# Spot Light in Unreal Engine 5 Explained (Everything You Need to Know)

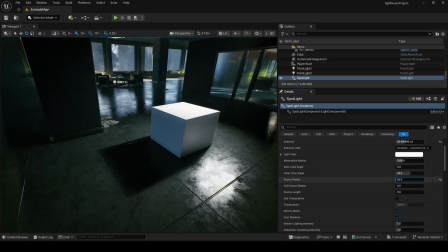So source radius, if you reduce it, it will be sharp, and you just need to add a little bit to smooth out this shadow.
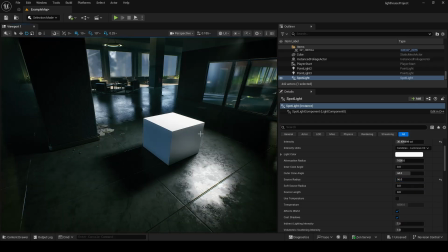Don't go all the way up, just a little bit. A tiny adjustment here can make your lighting feel much more realistic.
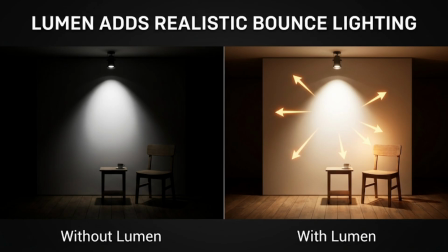In Unreal Engine 5, spotlights become even more convincing thanks to Lumen. Imagine shining a flashlight onto a white wall. Without global illumination, only the wall becomes bright, and with Lumen, that light bounces off the wall, softly illuminating nearby objects.
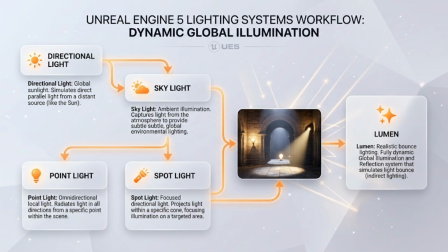The result feels much closer to the real life. Spotlights also work beautifully together with directional lights, skylights and point lights. Each one has a different job, and together they create believable environments. Don't forget to check out the playlist if you want to learn about other lights.
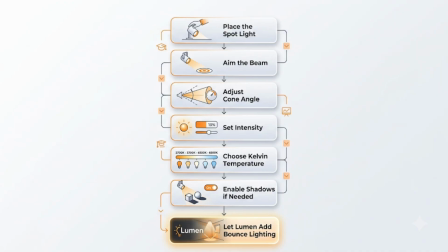They perfectly fit into all these things that we are doing right now. Okay, here is a simple workflow that you can use. I'll just show it and we will just try to replicate it here so you can remember how to do this.
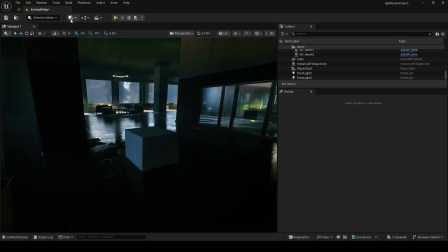So step 1 is to place the spotlight where we want it. So go here, go to lights, go to spotlight, drag and drop it here.
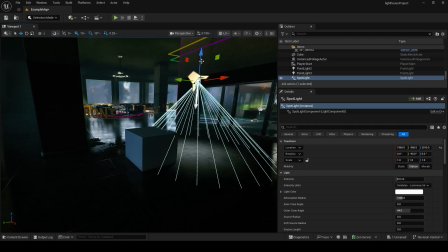Press W to move it up and press G to see everything, press E. Okay, we aimed to our subject.
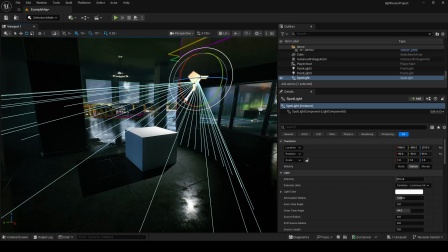Step 3, we need to adjust the cone angles. So we go to the inner cone and outer cone. Also, don't forget the attenuation radius. If it's too small, it won't do. So just like this, go here. Inner cone angle, make it like this, and outer like this.
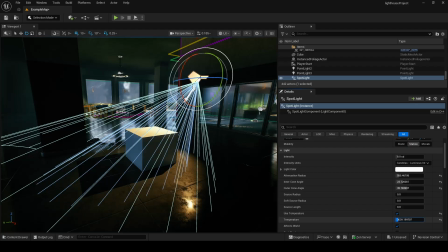The next step is to go to the use temperature, click use temperature, and increase the temperature a little bit to create this a little bit synthetic feeling. I like it. And just go to the here source radius and just add a little bit.
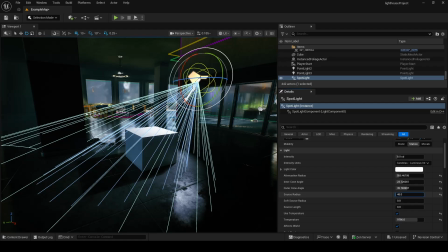You can see how light source is getting bigger, so just a little bit to kill those harsh shadows.
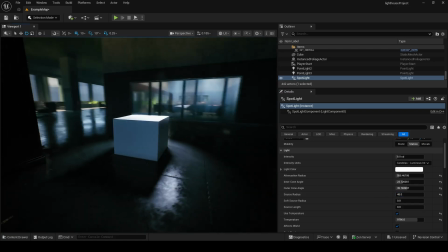Press G to remove it, and you have your lighting here.
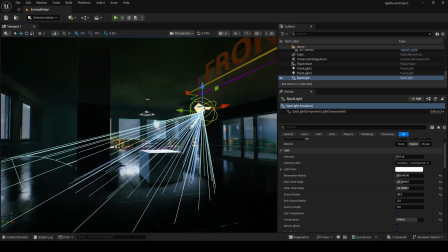After that, just leave the Lumen to do the rest of this thing, or you can go here, go all the way up, move it down.
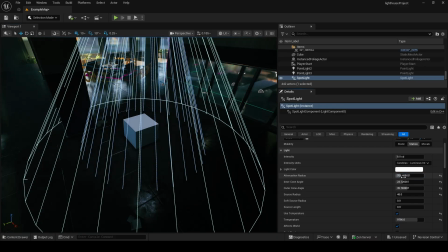I like to move a little bit attenuation radius, inner core angle, a little bit more.
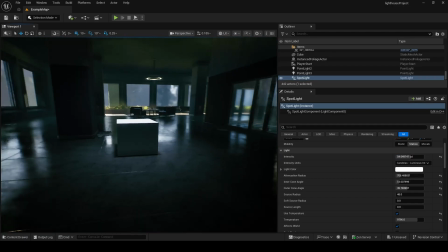Press G. You can also add some mesh of a light here, it doesn't matter. Spotlights aren't just technical tools, they are storytelling tools.
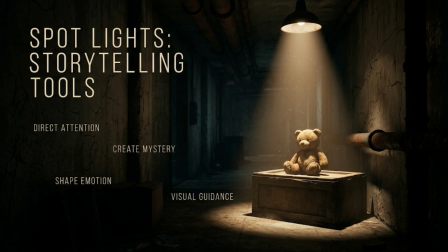They direct attention, they create mystery, they shape emotion, and they tell the player exactly where to look.
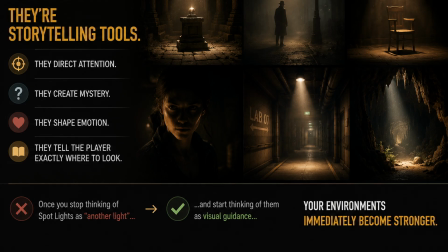Once you stop thinking of spotlights as another light and start thinking of them as visual guidance, your environments immediately become stronger.
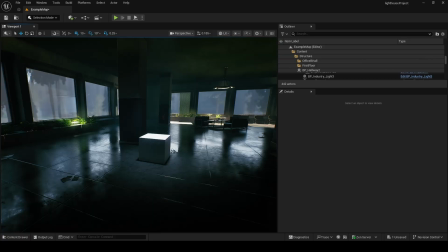If you want to truly understand Unreal Engine lighting instead of just copying settings, make sure to subscribe,
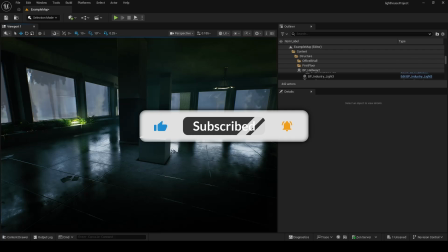because we are building a complete lighting series that explains every major lighting system in Unreal Engine 5.
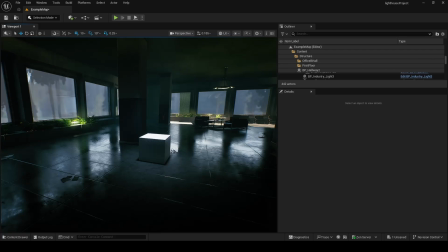If you would like a complete reference while you are working inside Unreal Engine, you can download the free Spotlight PDF guide below.
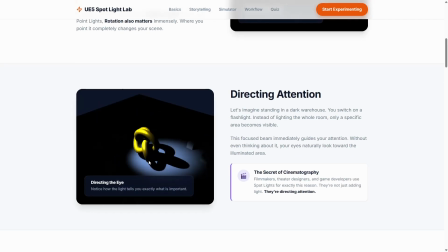I have also built an interactive Spotlight lab, as I said, where you can experiment with cone angles,
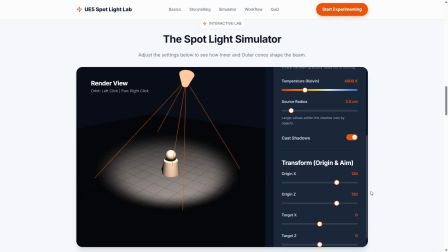attenuation, intensity, shadow softness, and other settings in real time.
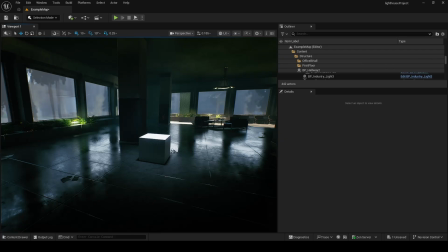And if you're building your lighting foundation, I recommend watching the directional light, skylight, and point light tutorials next. Together they'll help you understand how all these lights work together to create believable environments. You'll find everything linked in the description. See you in some other video.